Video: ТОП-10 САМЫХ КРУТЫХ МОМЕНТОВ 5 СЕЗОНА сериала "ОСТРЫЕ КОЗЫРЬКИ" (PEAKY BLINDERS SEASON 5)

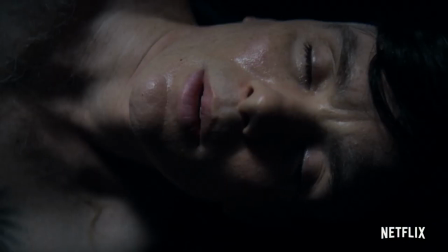Знаете, пятый сезон Острых Козырьков я считаю невероятно удачным. Некоторые шоу умудряются скатываться уже на втором сезоне, но Козырьки с 2013 года и по сей день держат планку крепкого забористого и пропитанного тестостероном сериала про бандитскую группировку семьи Шелби.
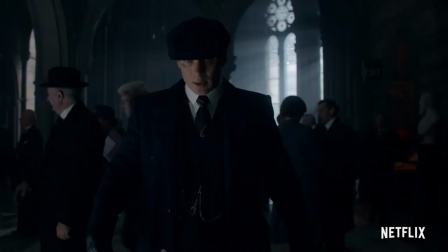Но многие фанаты не совсем оценили пятый сезон по достоинству, ссылаясь на банальное, что раньше было лучше, сериал ушел в политику, все слишком депрессивно и серьезно.
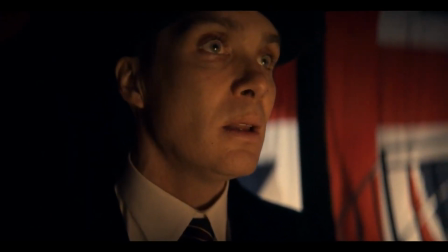Но по мнению вашего покорного слуги, пятый сезон Острых Козырьков и цепляет именно тем, что он повзрослел вместе с главными героями.
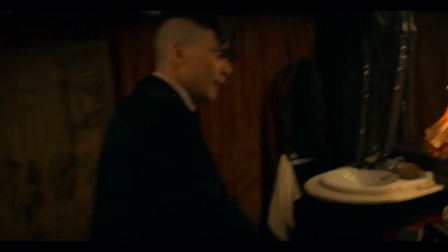Нам показали отличную драму, шикарный визуал, развитие персонажей и, конечно же, незабываемую концовку.
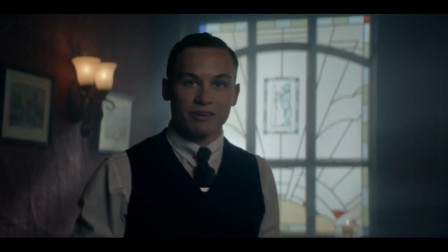В данном ролике я постараюсь вас слегка переубедить, показав вам 10 самых крутых моментов данного сезона.
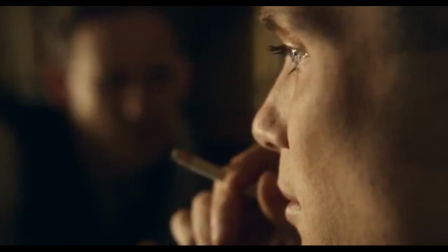По моему мнению, конечно. Это видео, так сказать, продолжение моего топа крутых моментов козыряков, в который не попали моменты пятого сезона.
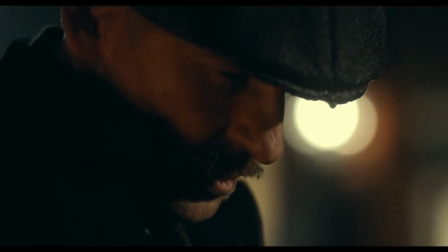Так что желательно посмотрите ролик, который вы видите в подсказках в правом верхнем углу. А мы начинаем.
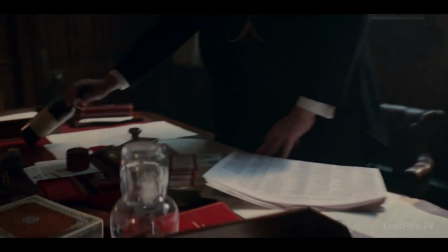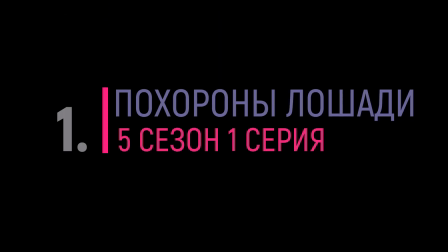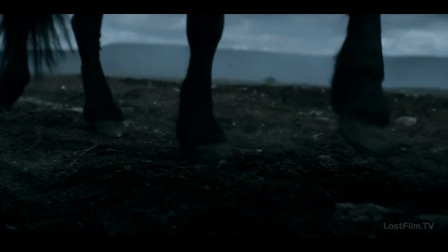Как и в предыдущем ролике, по крутым моментам я буду озвучивать всё по порядку. Начну с одной из открывающих сцен пятого сезона.
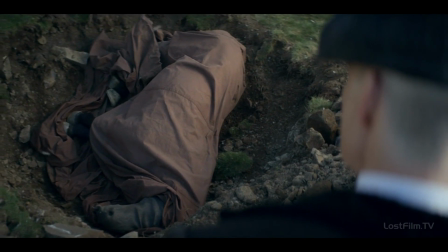Лошадь Томаса Шелби была больна. Чтобы избавить животное от мучений, ему пришлось застрелить его.
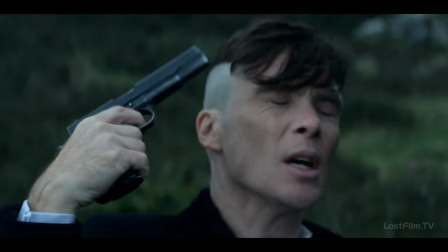Во флешбеке нам показывают, как всё происходило и как Томасу тяжело было это сделать. Сцена продолжилась тем, что Том приставляет пистолет к своей голове.
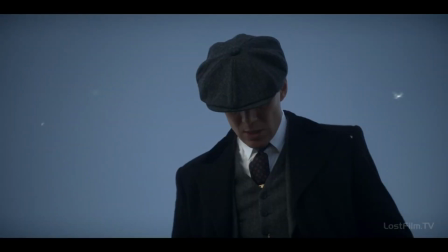Данная сцена задаёт тон всему пятому сезону и даёт нам понять, что дальше будет мрачно, сурово и драматично.
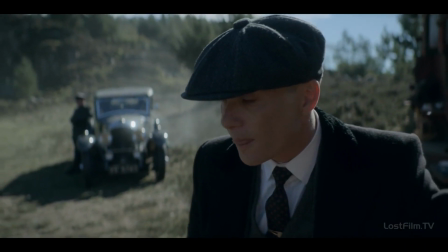Томас начал терять рассудок, в результате чего у него появились суицидальные наклонности, и в сцене мы видим это впервые.
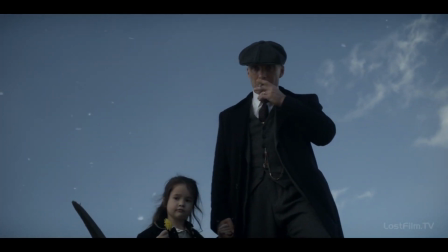Также «Смерть лошади» является референсом к уже далёкому первому сезону, а если быть точнее, к его второму эпизоду, где Тому также пришлось застрелить свою лошадь.
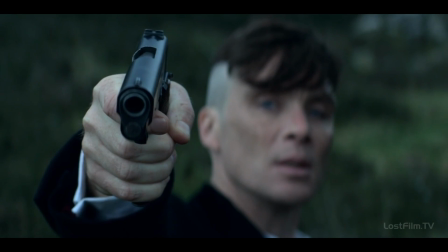Очень сильная сцена, у которой получилось задать тон всему сезону.
Зима была.
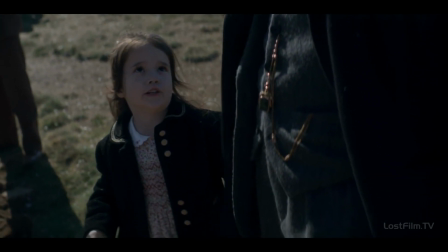Ты плачешь.
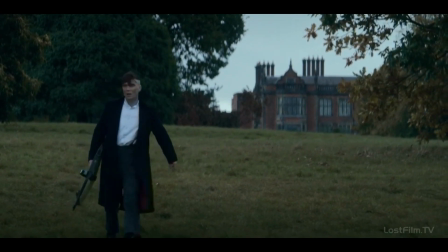Это и одна из самых эффектных сцен сезона, и одновременно одна из нелогичных. Обо всём по порядку.
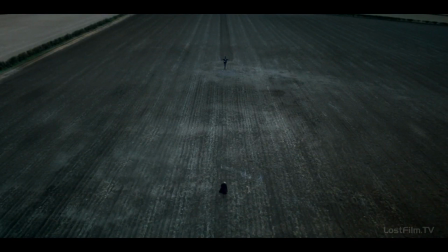Итак, в сюжет ввели ещё одну группировку под названием «Парни Билли», которые решили ближе познакомиться с Томасом Шелби,
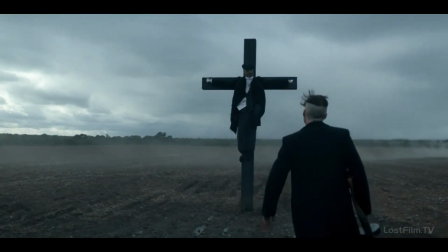заминировав его поле и прибив к земле крест с посланием в конверте. Нелогичность заключается именно в странном методе передачи послания.
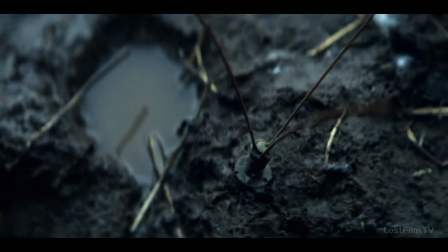Крест к конвертам, то ладно. Но вот зачем минировать дорогу к кресту, если на другом конце находится послание, которое, очевидно, они хотели передать адресату.
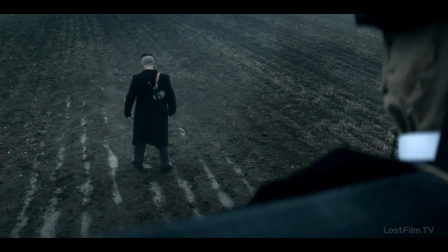Это чудо чудесное, что Томас все-таки прошел все поле и не задел ни одной мины.
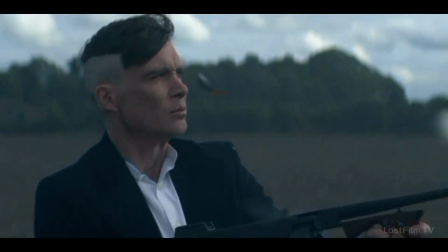А после прочтения послания идет очень крутая экшн-сцена, в которой Том расстреливает крест и мины.
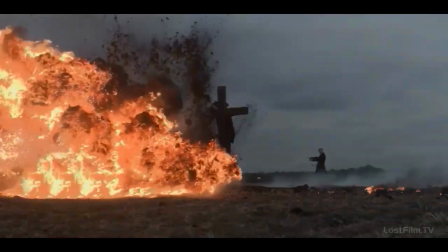Очень эффектные взрывы, сломо в тему. и, конечно же, звуковое сопровождение, от которого бегут мурашки по коже.
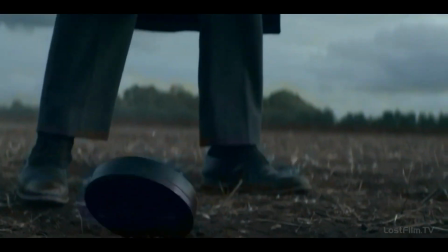Кстати, кто знает название трека, который играет в этом моменте, большая просьба сбросить мне название в инстаграм, ссылка будет в описании.
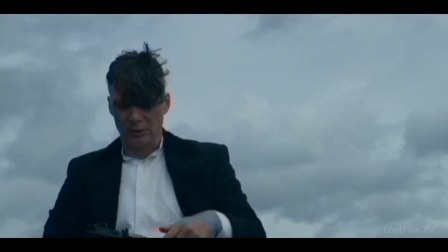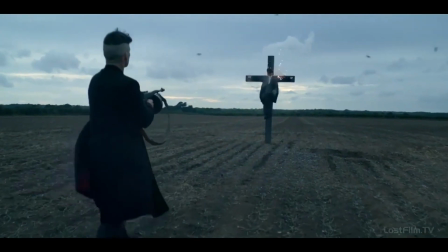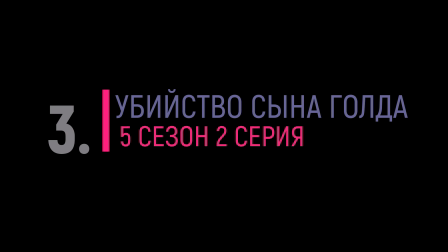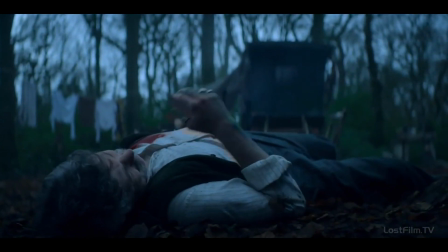В конце второго эпизода нам впервые показывают парней Билли, под предводительством мерзкой личности по имени Джимми МакКаверн.
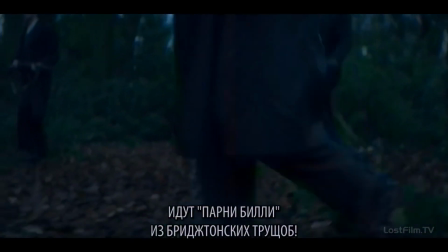Каким-то образом парни Билли обнаружили местоположение Аберама Голда и его сына Бонни.
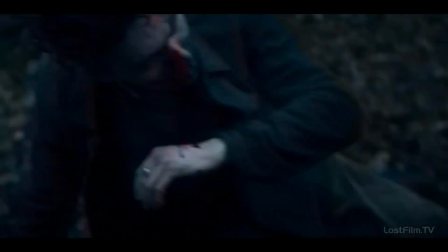В ходе нападения на лагерь Голда, МакКаверн убивает Бонни и вешает его на кресте, как послание Томасу Шелби.
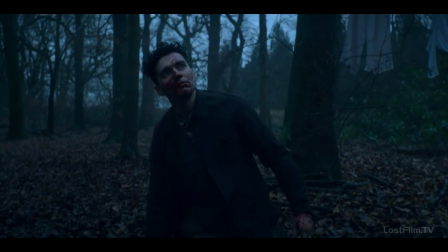Данная сцена показывает, что парни били достаточно опасные и жестокие, что они еще одна полноценная угроза Империи Шелби.
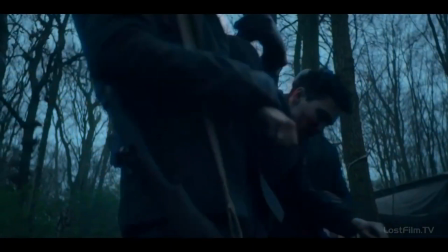Безумно жаль погибшего Бонни, а от того, как мучается Аберамо Голд, который все это видел своими глазами, начинает сжиматься сердце.
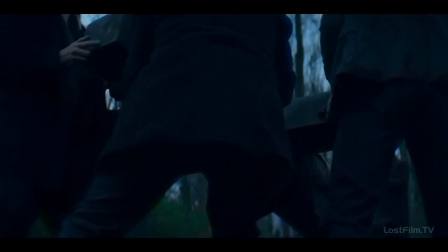Сцена вышла очень сильной, напряженной и трогательной, благодаря цветокоррекции, нагнетающему звуковому сопровождению и очень хорошей актерской игре.
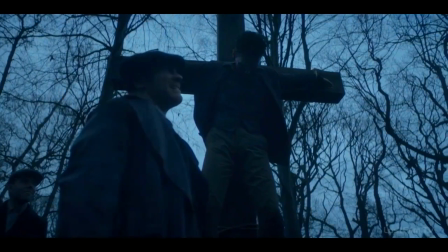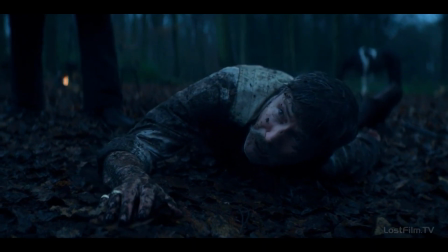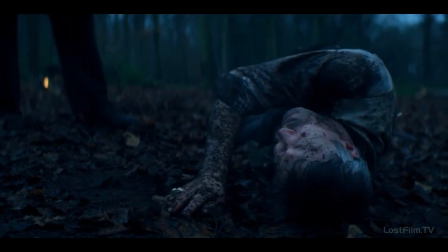Бонни!
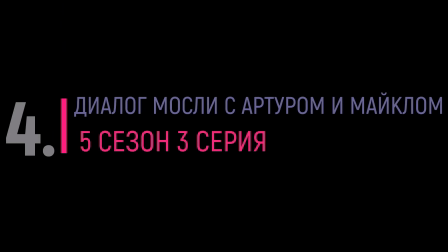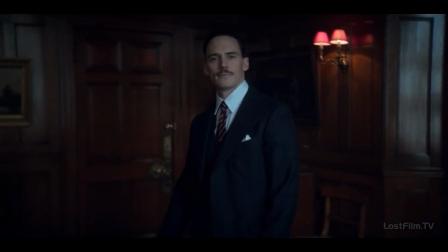Освальд Мосли. Очень харизматичный персонаж, который, безусловно, принес немного свежести в сериал.
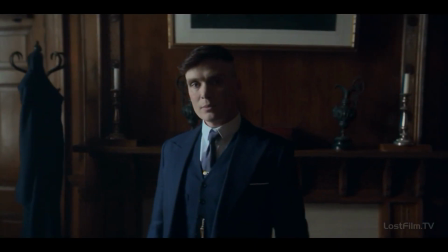Как таковым главным антагонистом его назвать достаточно сложно.